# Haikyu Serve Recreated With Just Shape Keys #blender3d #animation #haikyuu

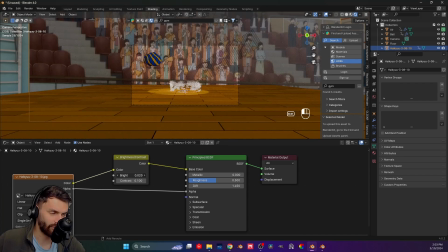53:48 And then brightness, very little brightness. Okay, also you can put some gamma in there to actually create a more interesting view.
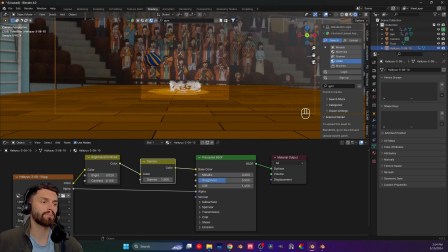54:00 A 1.5 works pretty fine for me. And let's actually see again the animation.
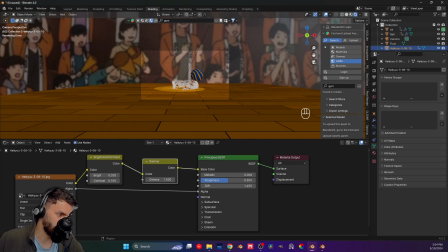54:08 And I think, wait, the auto, didn't I?
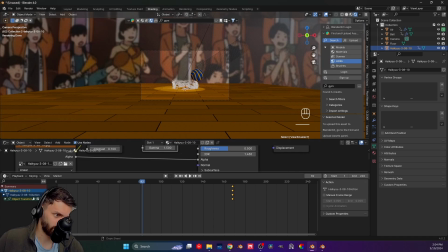54:16 Yeah. So this shouldn't happen.
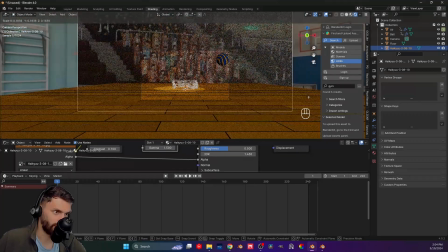54:26 So let us set this again. All right. So let us see the animation. And actually, let me use the denoise and set this to like a 100.
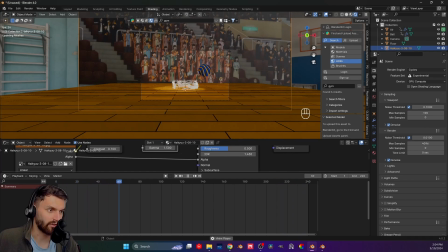54:44 Okay, so the animation actually looks pretty cool.
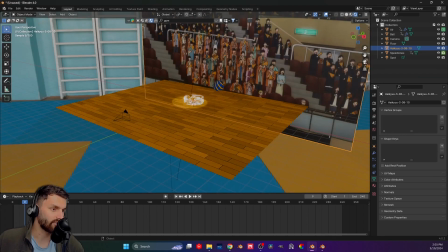54:53 And yeah, this is kind of it. Now, of course, we can actually add a little more thing to it, which is the compositor.
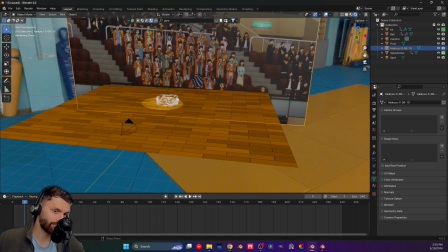55:01 So at the compositor, set this to always. Let's change this to compositor here.
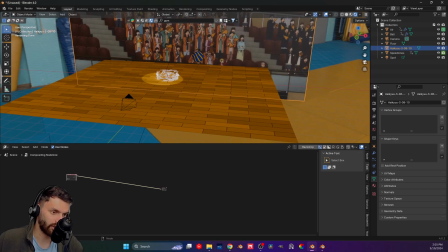55:09 Use the nodes. And actually, we can just set this, right? So having this, there's actually not that much you can do about it in this case, right?
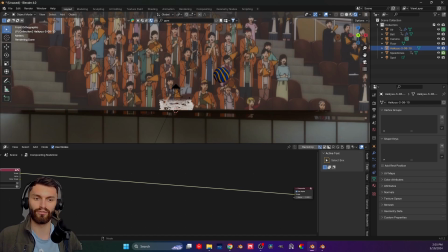55:21 Because this is not, you cannot use lens filters or something like that because it's an anime kind of look. So usually color correction is the most you can do.
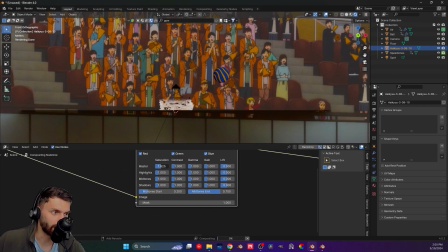55:36 And I do like for this to be a little more saturated than it usually would be. So 1.35, actually maybe less in this case, 1.2. So like really, you know, have your colors pop up. And don't forget to save again.
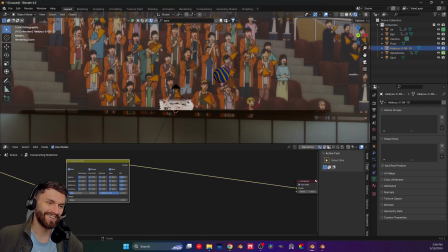55:52 Apparently I keep doing that. And yeah, this looks actually pretty good. And now, of course, you can, you know, then play around with stuff if you really wanna do more than this.
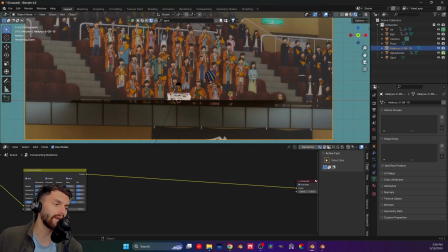56:05 But actually, I think this is more than fine. Hello, me from the future.
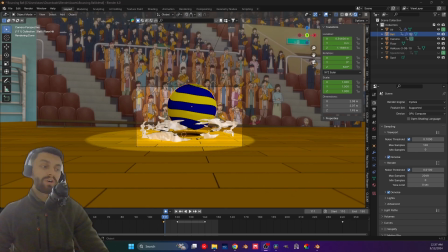56:10 So actually, there is one more little thing that I did do afterwards. Actually, two more things. One that you will not see in the final product because this is like literally today when I'm editing.
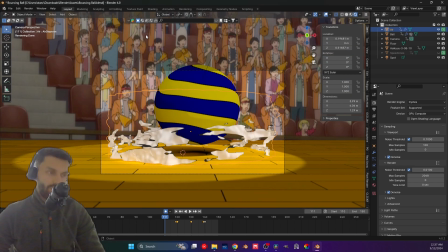56:23 Well, first things first, I went into the shading. And basically what I did at the constant color ramp, the one that I can actually show you,
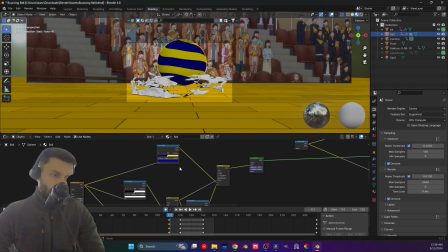56:36 there are gonna be a little more notes, so don't get scared by those. They don't mean a thing. And I'm actually looking at the air, sorry. So actually I divided this color ramp, so I just duplicated it once more. So this one, it gives me the color, this one gives me the transparency.
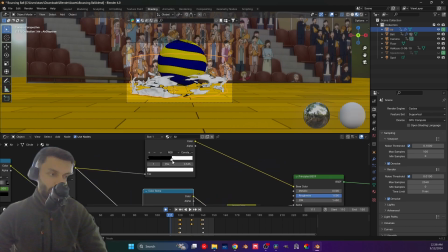56:54 The reason I did that is because by playing with this white color, like where it will sit, you can create that little shadowish kind of, you know, drawing with a pencil kind of vibe, which actually helps us a lot with the, you know, anime kind of look, which I really liked.
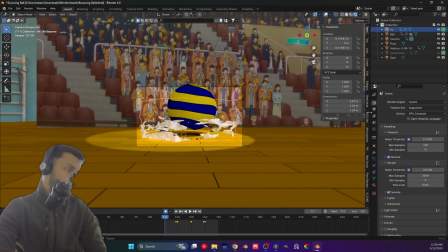57:13 And also one more thing I did do, again, let me actually set this back.
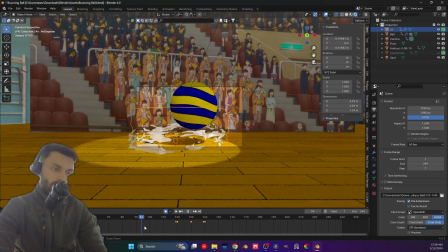57:23 What I did is when the ball actually hits the
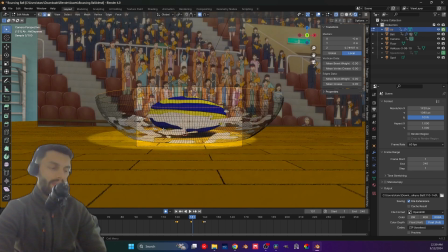57:30 floor, as you can see, the air will actually expand. And I did this with, maybe you actually can guess it, the shape keys, of course. It's exactly the same process we used. So that's actually a pretty good homework for you guys to try and do.
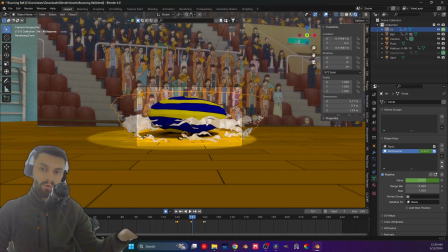57:48 So basically you have all the weapons now, so fight the fight. Okay, so that's kind of it. So now we can actually go back to the outro.